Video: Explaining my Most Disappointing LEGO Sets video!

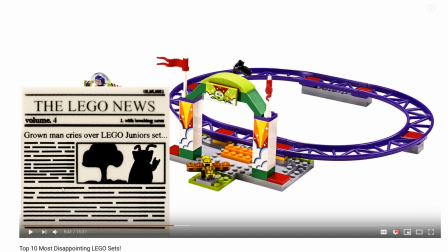I took the line from here and just copy and pasted this on paint.net. And then added like erased like segments of it. And so it looks like it's just like writing like that. And I love how that turned out. I'm so proud of
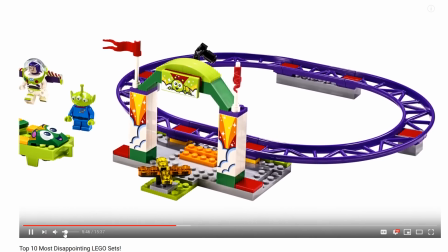that. That's probably my proudest moment of this whole video. But for the minifigure choices as well. Just a little 4-second gag.
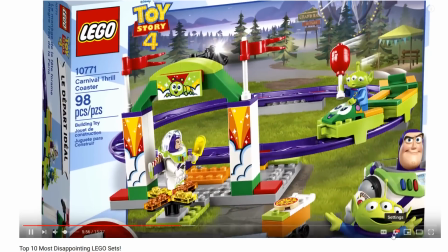But it really made me happy. So that was great. I think I've talked enough about this one now.
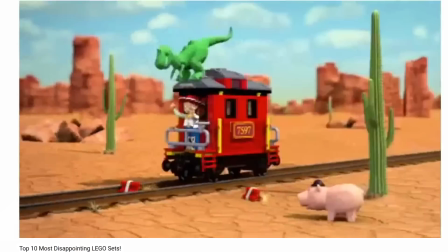Despite it being cheaper than the biggest set. It's like this set was a last minute idea rushed for release. As angry as I sound with this entry, if we didn't have the original sets with the missing characters or 5 other sets in this line, this set would have been
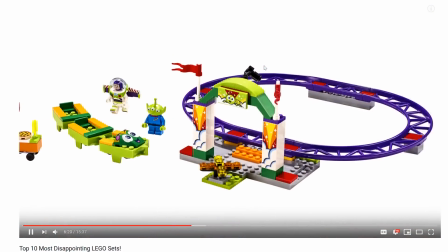a lot. I thought this little animation they made, which I discovered when I was editing, I was like, oh, that's kind of perfect for what I'm saying. So that was useful.
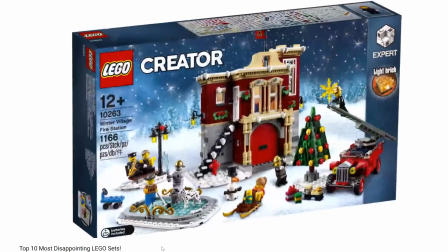Again, when they have commercials, it always helps.
Every year, I wait for the Lego Winter Village set to be revealed.
This is another one.
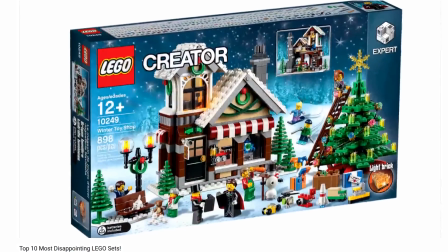First, I love the music choice here. I was like, oh, snowy. I didn't think of it right away.
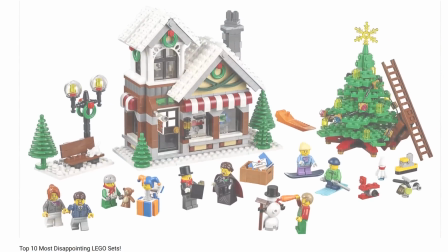I was looking for Animal Crossing music. I'm like, oh, this fits.
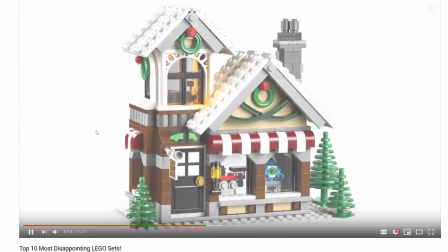Sometimes when I find a good song, I save it, and I'm like, okay, I could use this for this list I'm working on.
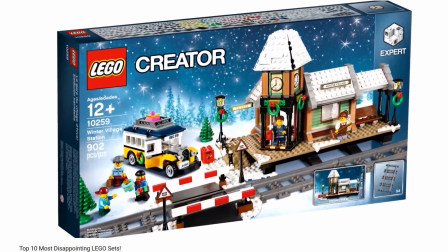So I put that on randomly. It wasn't like a song I'm totally attached to. I never played City Folk, really.
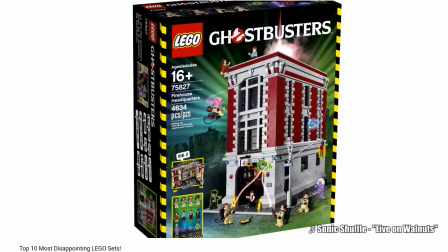But yeah, that one I wanted to keep short because I had a full video on it. And this one I'm like, that was another one, Live on Walnuts.
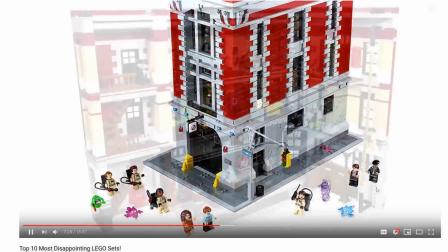This is a random Sonic Shuffle song. I was looking for music for like a quick news video, and I'm like, this song's kind of a bop.
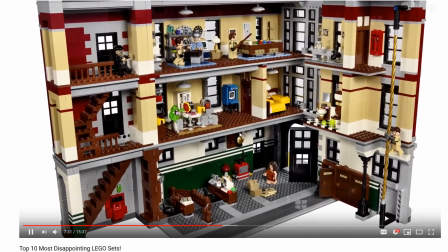Let me put it on this on this list.
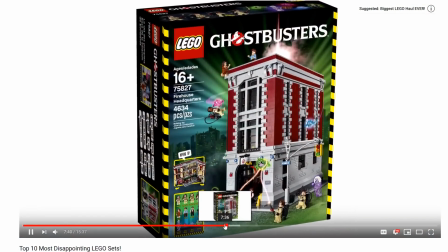So that was a cool, I like the editing there on how I did that with like the whole video because I just kind of chopped it up.
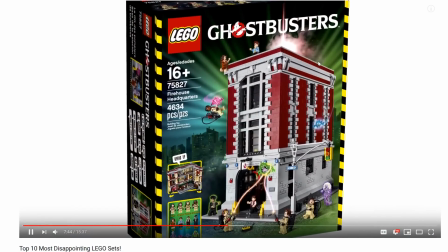That's cool. This one, this segment I knew was going to be so controversial. And I had a little bit better,
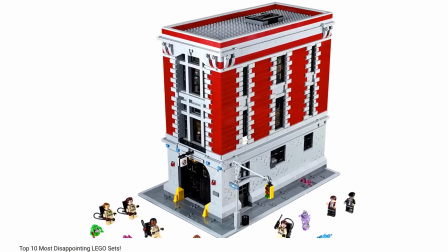I had a part that I was supposed to do where I was I was supposed to take a picture of this in my lineup,
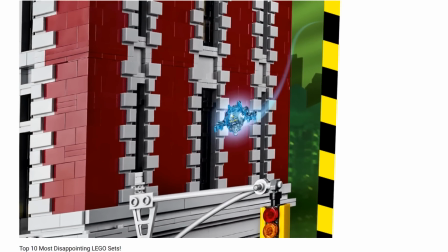and I recorded it, and it was on my shelf, and I was like saying,
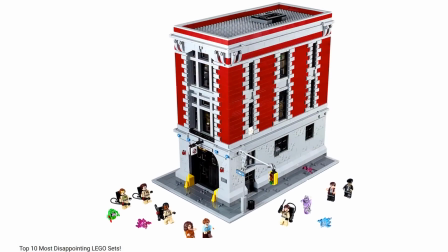this looks bad next to my modulars, and I had to cut that part because I'm not at that place now,
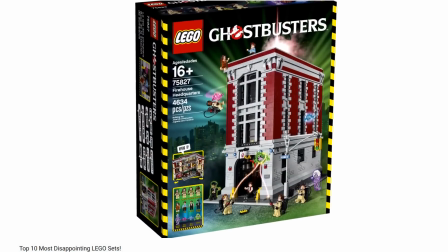and I'm like, great, I forgot to take a picture of that before I left. I'm not going to be there for a bit, so I'm like that would have been perfect to like convey my point,
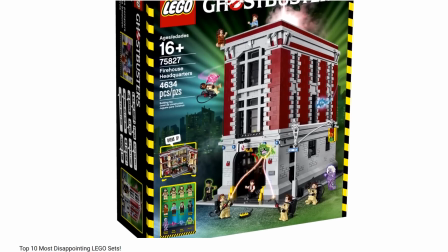but I still think I got my point across pretty well here, though I know people are hating on it in the comments.
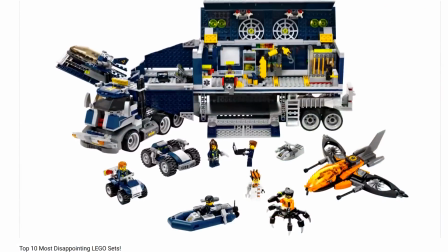But I'm just saying, again, with this list, it's how these disappointed me. This is my disappointment.
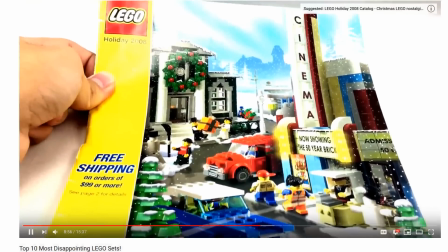It's not your disappointment. This one I had to make I think the lighting worked out for this one.
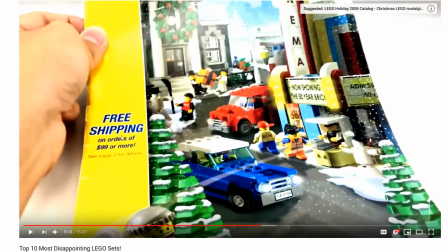I had to take that old video, and it had pretty bad lighting, so I kind of cranked it up. You can see the old video as a card in the original video.
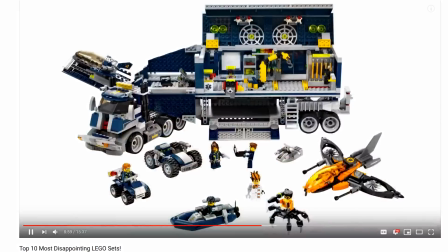Also, I put RuneScape Schools out because I was like, I want to put that on the list, but I don't know where.
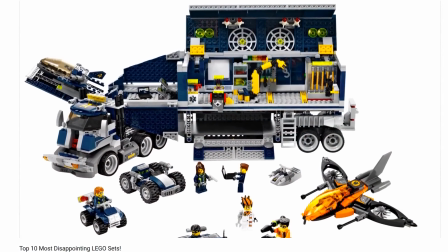My roof for this side would always break at its attachments to the back wall and not close properly.
I'll be honest, and you'll hear me say this
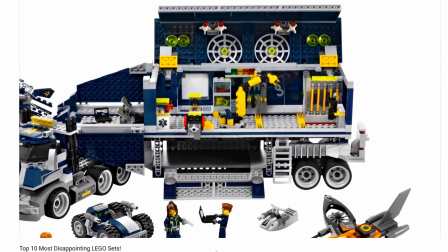later. I probably built it wrong, but then again, I got some comments saying, yeah, roof didn't work for me, so I don't even know what's going on there.
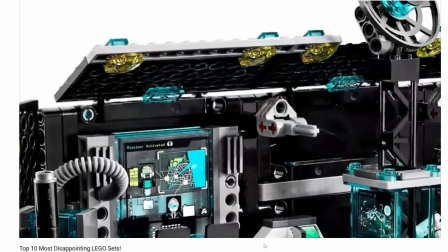Maybe they weren't clear on the instructions on how to build the roof, but who knows. That's a good set.
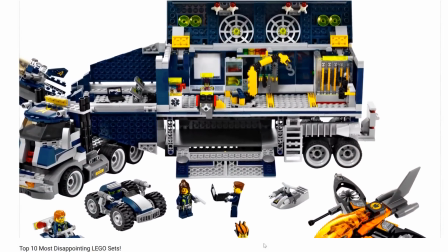This one, pretty disappointing without turning that.
And honestly, I had to leave the roof open for the time it
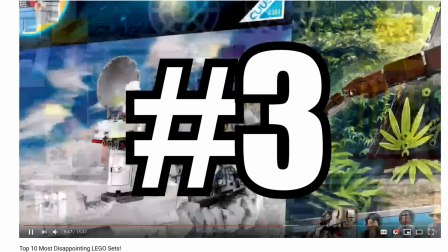was built. I remember I wanted this segment so bad. Like, I like this interior. And I put the Jurassic Park set there.
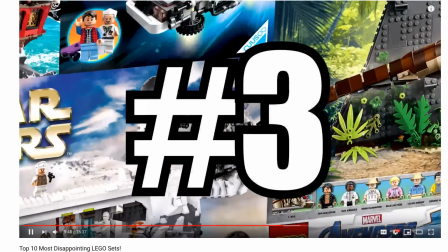That was like a last minute addition because I'm like, I don't think that was originally there, but I was like, okay, this one is,
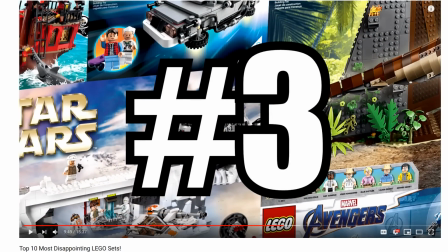because with these transition things and sometimes a thumbnail, I don't want to reveal everything in the video. So I can't put like, okay, Winter Village Toy Shop, you know. I have the Hall of Armor here. I think that I have the Hall of Armor and the Back to the Future Time Machine.
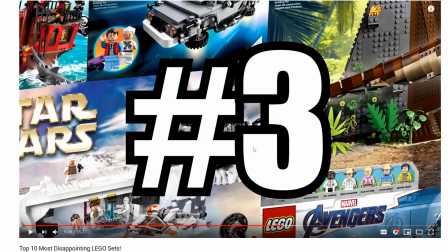Those are two on the list, but like none of these were on the list. And I'm like, I don't want to reveal everything on the list in the transitions and everything. I want you to discover along with me. So that's why I put disappointing sets that can possibly be on the list, but not on the list.
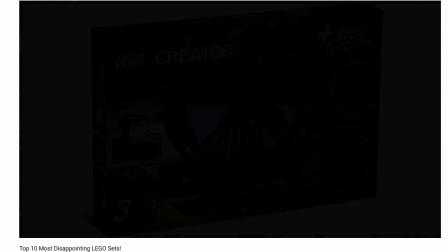I try not to do that in the thumbnails too much, but like sometimes I do.
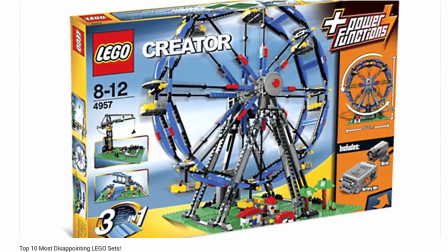And when I put in the thumbnails, like it's bitten me in the butt.
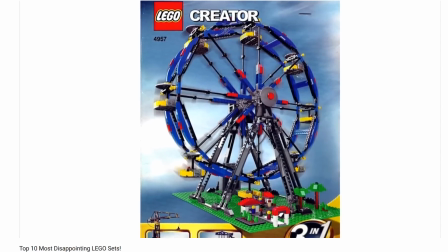Like for example, I put the Inquisitor in the worst selling, and I'm like, I don't think people knew what that character was, so they're like, what is that character in the thumbnail?
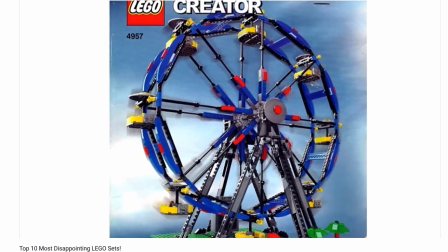And I'm like, I should have featured the set in the video, but I featured Rebels. That was a point saying, okay, Rebels, this represents Rebels, because these are cool.
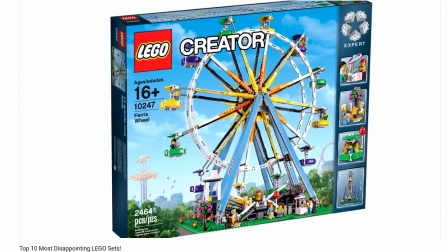Usually I put the coolest figure for each theme. Okay, he represents Rebels, and that one bit me in the butt.
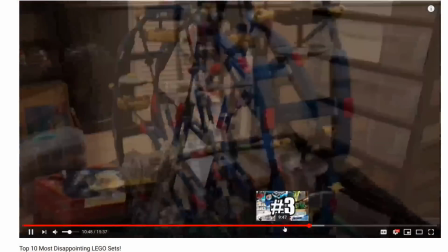What music did I put here? First off, wait.
I had in 2015 Lego released.
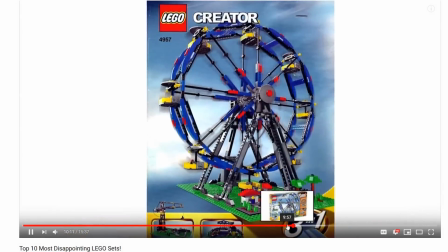It would move as was finished. This set was not made with minifigures in mind.
For the number 3 spot, I think I put a Ferris Delta wheel from 2007 here.